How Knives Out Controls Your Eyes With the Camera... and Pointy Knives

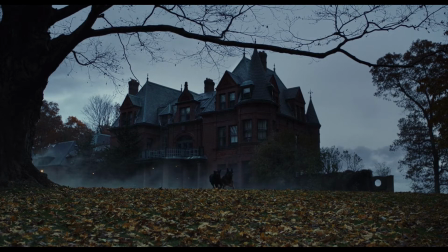0:05 How do you make the audience actively participate in a whodunit? Or rather, can you make the audience FEEL like the detective?
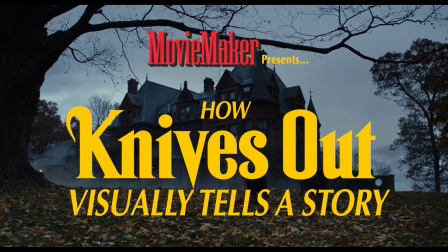0:13 Let's take a look at how Knives Out films the truth using knives and character
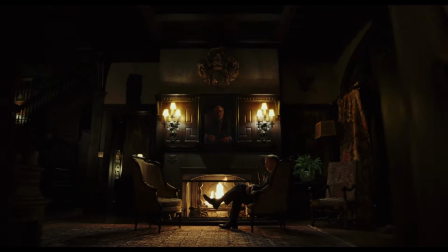0:18 focused camera movement framing and blocking from the POV of Benoit Blanc.
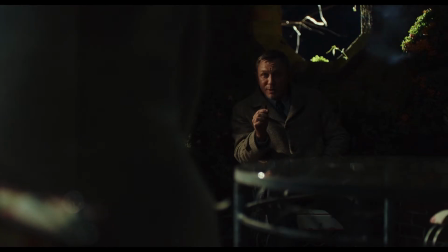0:22 Let's start with Blanc's method. In this scene, Blanc lays out pretty clear how he works.
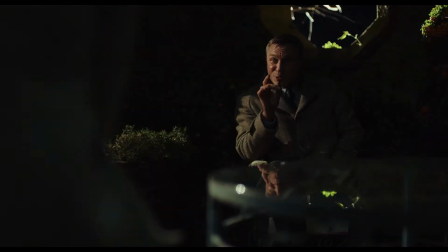0:27 I anticipate the terminus of gravity's rainbow describes the path of a projectile determined by natural law.
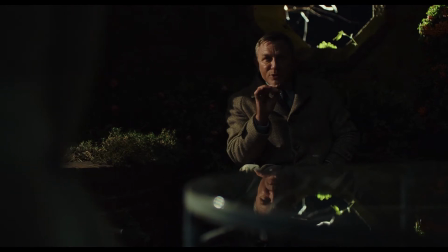0:35 Et voila, my method. I observe the facts without biases of the head or heart.
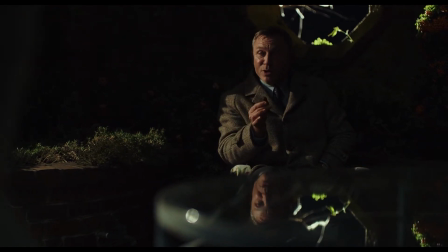0:41 I determine the arc's path, stroll leisurely to its terminus, and the truth falls at my feet.
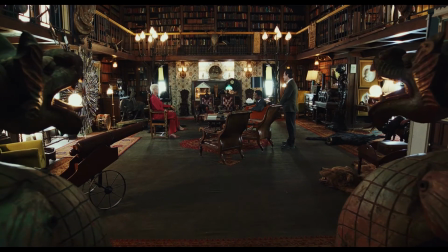0:48 So let's see how that visually translates. The first time we meet Benoit Blanc, he's quietly tucked in the right of the frame.
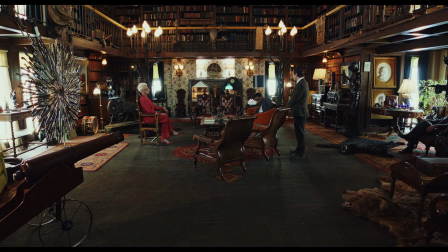0:55 Here we establish Blanc's visual journey to the truth. To figure out this mystery, he needs to move from right to left. Why right to left? There's a theory in film that since we read left to right, seeing a movement right to left will create a negative inference on the eye.
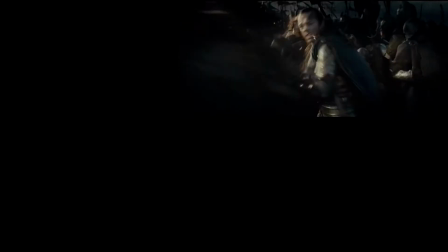1:09 It'll imply that it's a difficult journey. Lots of movies use this tactic to introduce their villains as well.
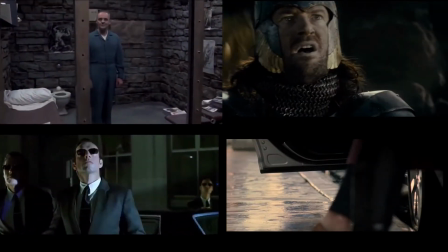1:15 Seriously, look how many times a villain is introduced with the movement being right to left.
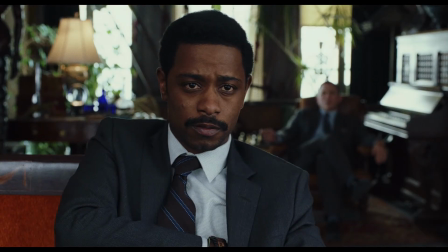1:20 We first call attention to him in this shot. He quietly sits in the background. This is not only because he's observing, but also because Blanc is baiting with just his presence.
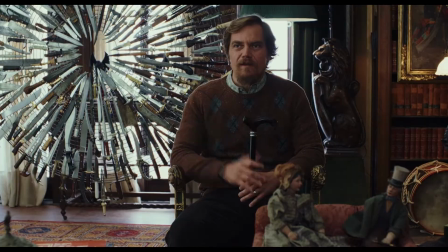1:29 By getting the family to wonder, and especially when he does, he's already getting the family to engage with him and give him the information that will tell him who they are.
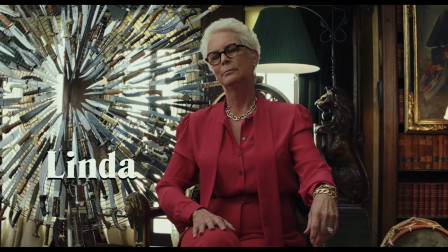1:39 I should also mention that the camera angles vary between characters, but mostly Linda is framed in power positions. She's the most resilient. Her shots are inside the conversation, meaning the camera is placed in the middle of the characters, facing upwards to give the impression of power.
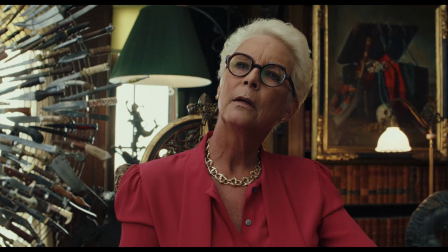1:54 You're looking up to her. You can even see here that she isn't foaling for his baiting.
Are you baiting me, detective?
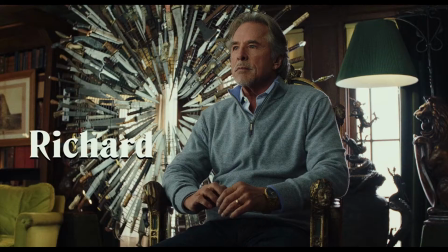2:01 You know he doesn't.
For Richard and Joanie, the camera is placed outside of the center because they aren't immediate family.
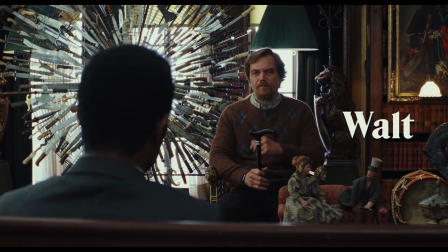2:08 Walt is placed in a wider shot because he feels small and nervous about talking to the police.
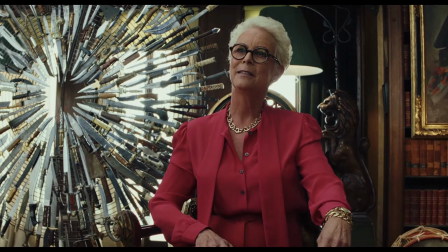2:13 So let's talk about our first camera move, the very basic dolly-inn. The dolly-inn is used as Blanc is learning and listening, putting you in the POV of the detective.
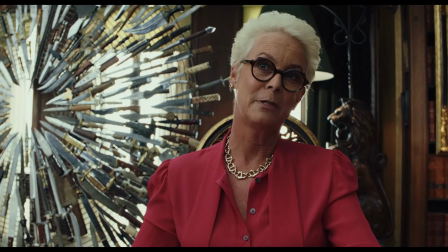2:22 For Linda, like we said, she's in a power position.
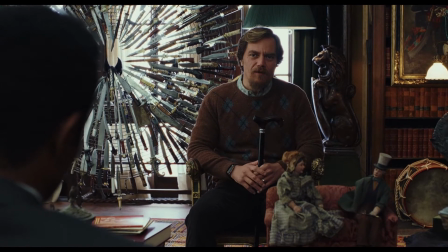2:25 For Walt, the camera moves past the police as he begins to feel confident in what he's saying about the publishing company.
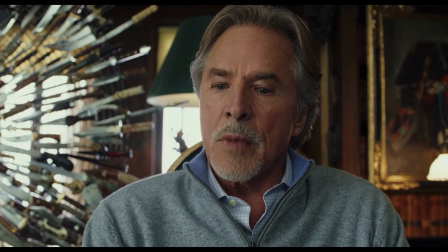2:31 You're learning the little things that make these people who they are. What makes them proud or insecure.
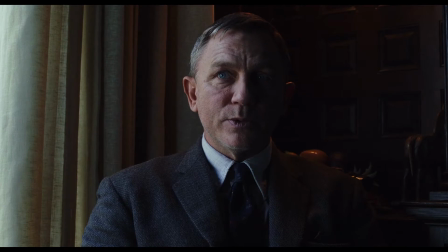2:37 As Blanc engages and figures out people, he moves closer to the camera, usually with a lean forward.
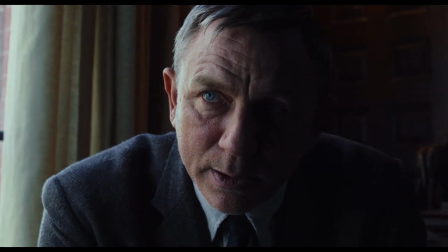2:44 He leans forward when he's asking a question that he knows will lead him closer to the truth, which is emphasized for the audience here.
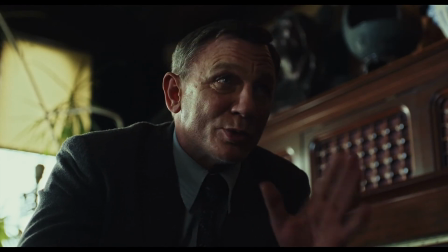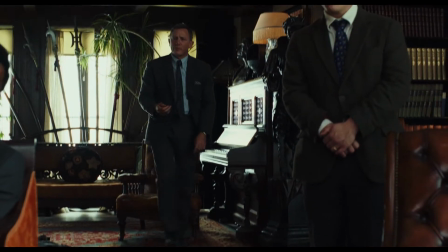2:58 Here's where the Dali move really begins to take on more meaning.
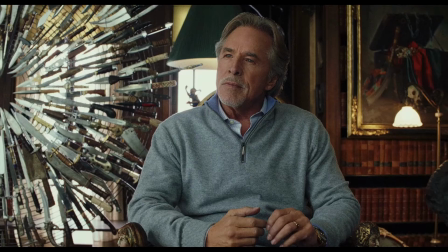3:02 When Blanc moves into the conversation, the camera angle centers in between him and the family.
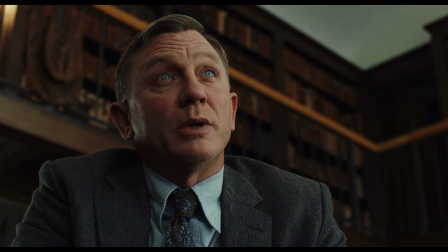3:08 He's closing in on them. As Blanc gets key information, he's shown in this frame. The power position. Low angle. Large in frame. They are playing his game. He's getting to know these people by reading between the lines, or rather, between the lies.
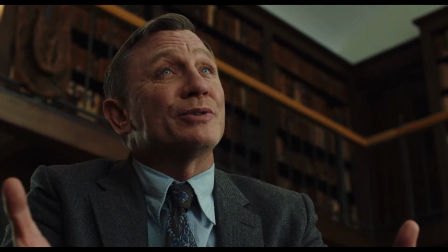3:23 Emphasized with this line.
I'm just trying to get an accurate impression.
When we finally end on Joanie, he's gotten an accurate impression of the family.
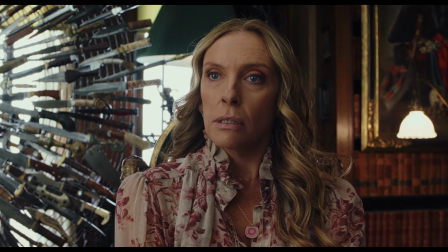3:31 Shown here, we combine both of his moves. He leans in and the camera dollies in on him.
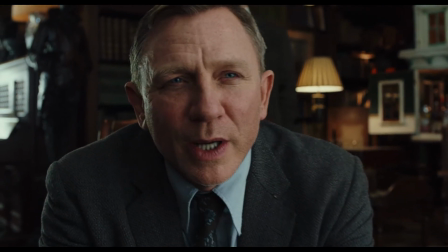3:35 I'm sorry to press, but I'll kind of mix up.
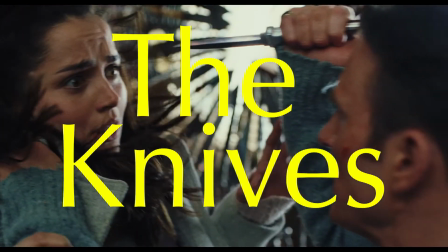3:42 So let's talk about the knives. And I'm going to be referring to sharp objects as knives as well here, so yeah.
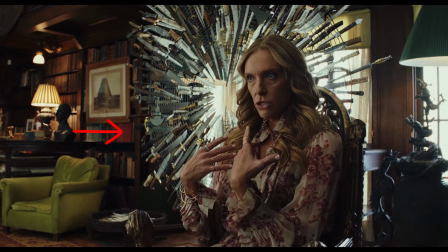3:48 We first see knives prominently here, in the scenes we were discussing about finding the truth. Johnson does this on purpose to get you to associate the knives with truth.
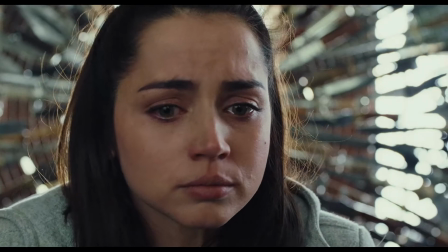3:57 He places sharp objects throughout the story, wherever there is key information that will lead this machine to the truth.
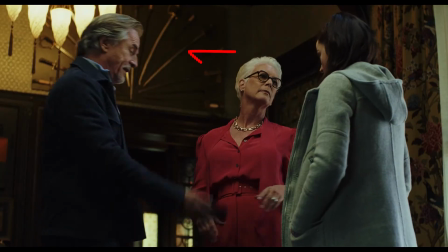4:03 Here are some. When Richard mentions that Ransom didn't come to the funeral. When Jacob reveals what he overheard in the bathroom.
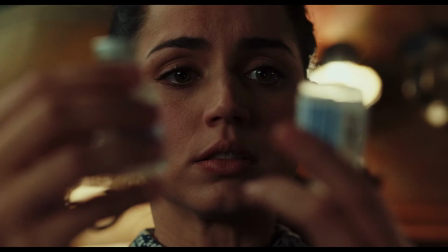4:13 and the ghost scene.